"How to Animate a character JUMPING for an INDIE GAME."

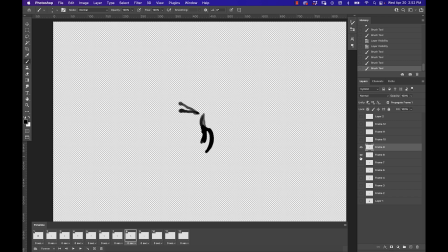3:37 And so when the character is falling, they're not actually moving at all, they're attached to this object that's moving And that's the collision box And so in the case of the animation,
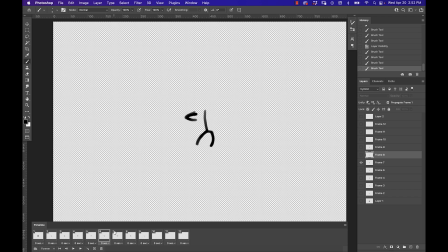3:49 you'll notice that the arms begin to fall up That's not the best way to put it, but you have to think of it like the body is dropping And anything like cloth, scarf, hair, arms are going to go up Because they're going to lag behind the falling body just like if you had
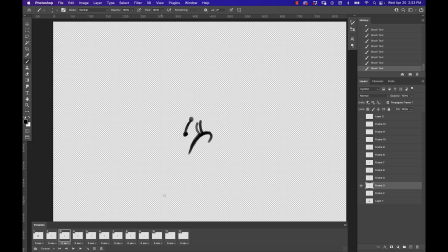4:04 a piece of cloth tied to a tennis ball that piece of cloth as it was dropping the ball was dropping the cloth would be dangling above it flapping in the wind and so that's what I'm trying to simulate and you'll notice how
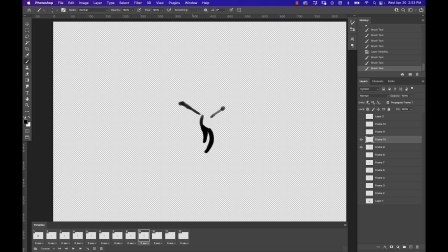4:17 after you know I make a few significant changes to the stick stick man that I've got going on here I start to just kind of go back and play through it like is this getting a fluid motion when it's a stick figure that's the time to figure out do I need to really jut that leg out
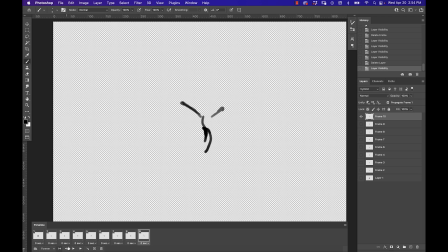4:32 a little bit more or is the are the arms falling before the legs start falling you know like notice that his arms flap way out once he's really at the apex of that i might even need to cut some frames i might decide ah it's just it's it's going too slow i need to make it go faster so i might cut frames because fewer frames means it's going to be more punchy it's going to be
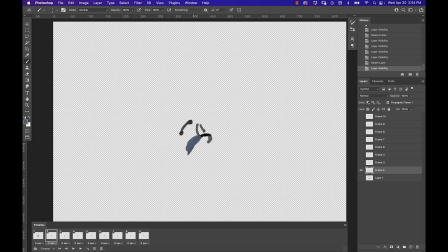4:52 it's going to move faster and then now that i've got my my motion in place my stick figure kind of works i i know that this is going to be a fluid motion it looks like i'm just up to about what nine eight or nine frames but i decided that i wanted to
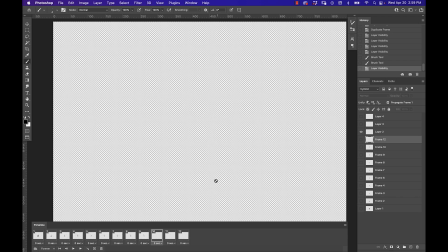5:06 add the falling aspect uh which is this is a kind of a separate animation in the engine that i'm using generally it's broken apart into two animations they're the jumping and then there's the falling these are two separate animations but they need to fluidly work together and of course the player can interrupt
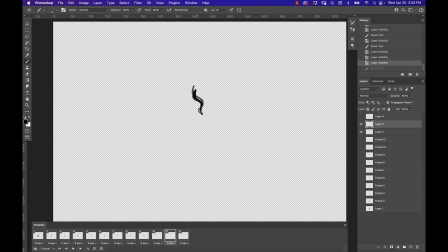5:24 any of this at any time to do an attack, which jumps to the attack animation. You can do in-betweens, but regardless, I decided to add more frames, and then I started with the cloth from his scarf just dangling above him. Now, if you're trying to keep your animation simple, don't do that.
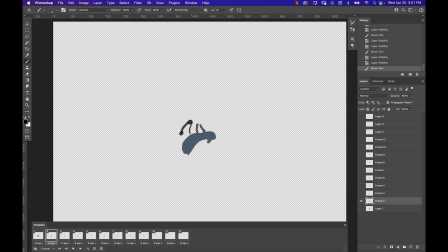5:41 Don't have hanging cloth, because if it's wrong, people are going to really notice it, you know, or if it's too stiff or anything like that. So it really helps if it's small, and it helps if your character is also kind of small because otherwise you need a lot more frames of animation.
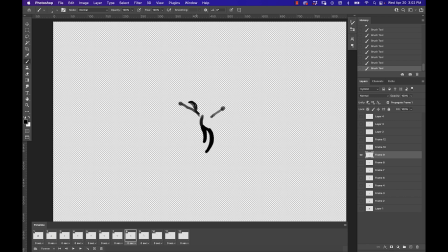5:58 The bigger your character is, the more frames of animation you need and we've got some pretty big characters in this game. So ultimately that's why we have to do a combination of both hand-drawn and spine animation. But you can see how as the player jumps or as the character leaps into the air,
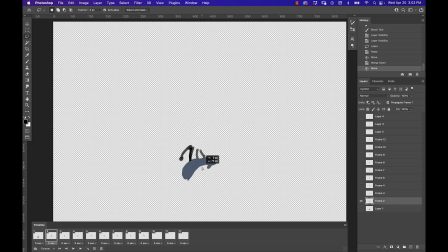6:16 they will also you'll see this movement of the moment where it reaches the apex is when the cloth begins to flip from being pulled down to now it's being flapping above the character's head and the same
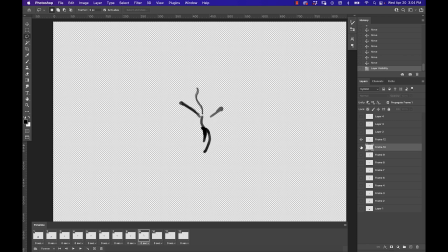6:30 thing will have to happen with hair the same thing will have to happen if he's holding something like if you've got a character that's like holding something like that would be flapping in the wind that's lightweight so you kind of have to think about the weight of everything That's what's kind of fascinating about animation and something that, you know, like I said, I'm self-taught.
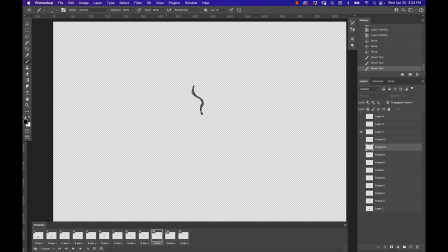6:48 I'm not like, it's not like I'm following some crazy ass principles, you know, generations of animators being passed down. These are simple 2D animations for an indie game. It's like, um, can't specialize in everything, right? It'd be nice if I could hire a, an animator that does all hand frame animation and can draw like me too.
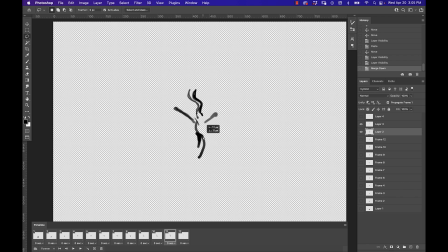7:06 But for the time being, you work with the resources you got. And I think a lot of a lot of you folks out there that are following my channel your do-it-yourself types as well I'm very resourceful.